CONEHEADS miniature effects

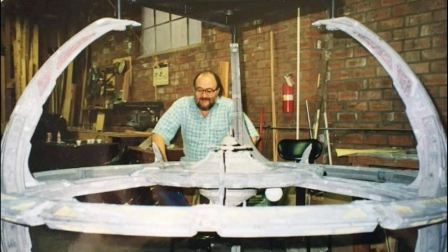(4:07)
Tony Meininger's beautiful miniature of Deep Space Nine was on the stage, and we had to move it off to one side. So it was not a very big place. So we were dancing around Deep Space Nine trying to shoot Conehead One.
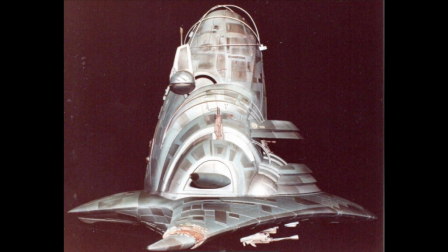(4:21)
So the other version of that ship that I built was a smaller version for the Remulac
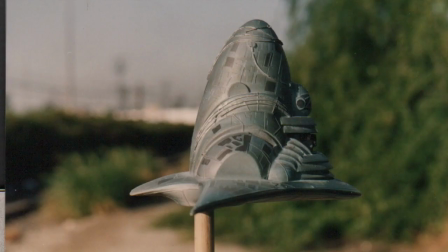(4:29)
base for the where they come in and land on Remulac.
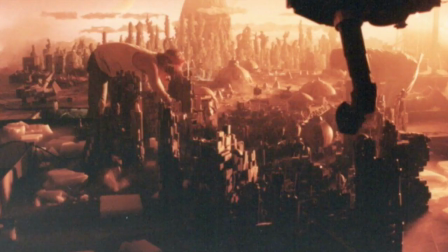(4:32)
And it was a whole landscape of the city that in the foreground started out as wood blocks painted different colors.
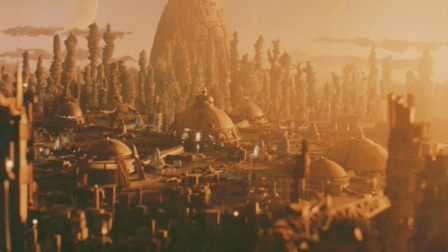(4:41)
And then that slowly transpired into a little more detailed buildings.
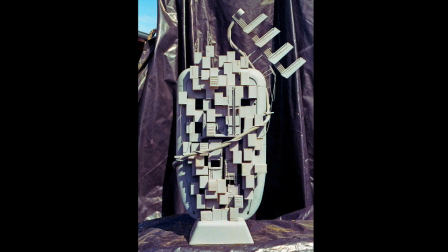(4:47)
Then we got into the really nice, formerly Libius Woods buildings with sort of a central hub building.
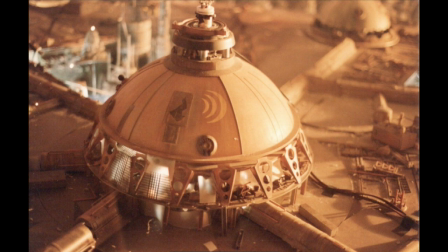(4:54)
And dispersed around that were all these little pockets in the floor with stepper driven motors. And there was a bunch of these guys sitting on those stepper driven motors. And what would you, as you're flying through the city, these things would be coming up and twisting as if they're getting ready to, you never actually see them fly away. You just saw them coming up as if they're lifting off to fly away. And so we had two or three of those. And then I think they shot, we shot the full size version. We shot some post shots of it flying away and put those in the background in the shot.
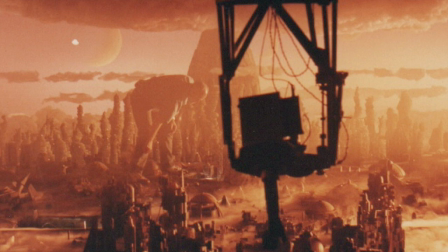(5:28)
As you got further back, were just literally foam core cutouts that were painted to look like buildings.
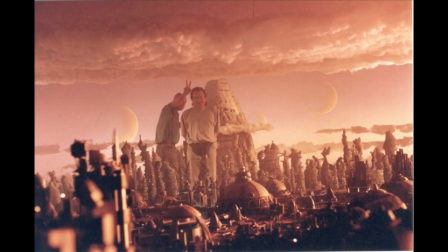(5:33)
And then there was fiber fill hanging over that with lights in the fiber fill to create lightning effects.
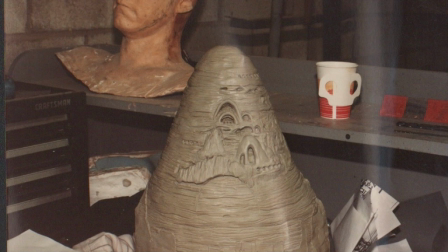(5:41)
And then behind that was a sculpture of Conehead Mountain, which literally looked like a giant conehead that Tully Summers sculpted.
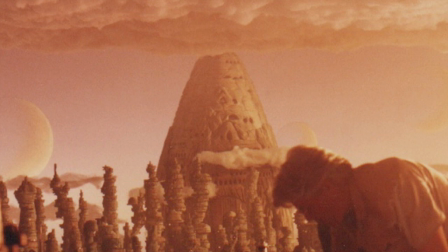(5:51)
And that was sitting in the very back, and then behind that was a backdrop. I'd say overall depth, the set was probably about 30 feet deep and probably about 30 or so deep wide, 30 feet wide. And it was shot all motion control. For the foreground, we pulled in dry ice,
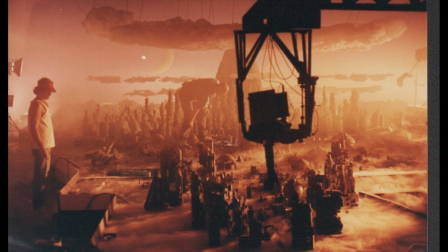(6:12)
to get that fog effect, and that would blend in with the, so it looked like you're coming out of the clouds and looking into the city. And then, that was all done in camera.
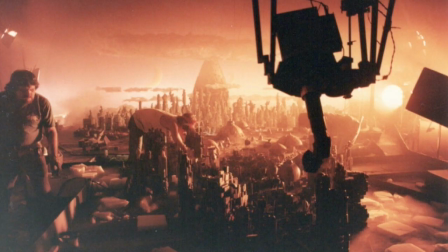(6:23)
There was really, I don't think, other than maybe addition of a comp of a Conehead ship flying through frame, I think that entire shot was all in camera. It was all one shot. So that was a neat thing to see. And that was all shot out over at VIFX, Video Image,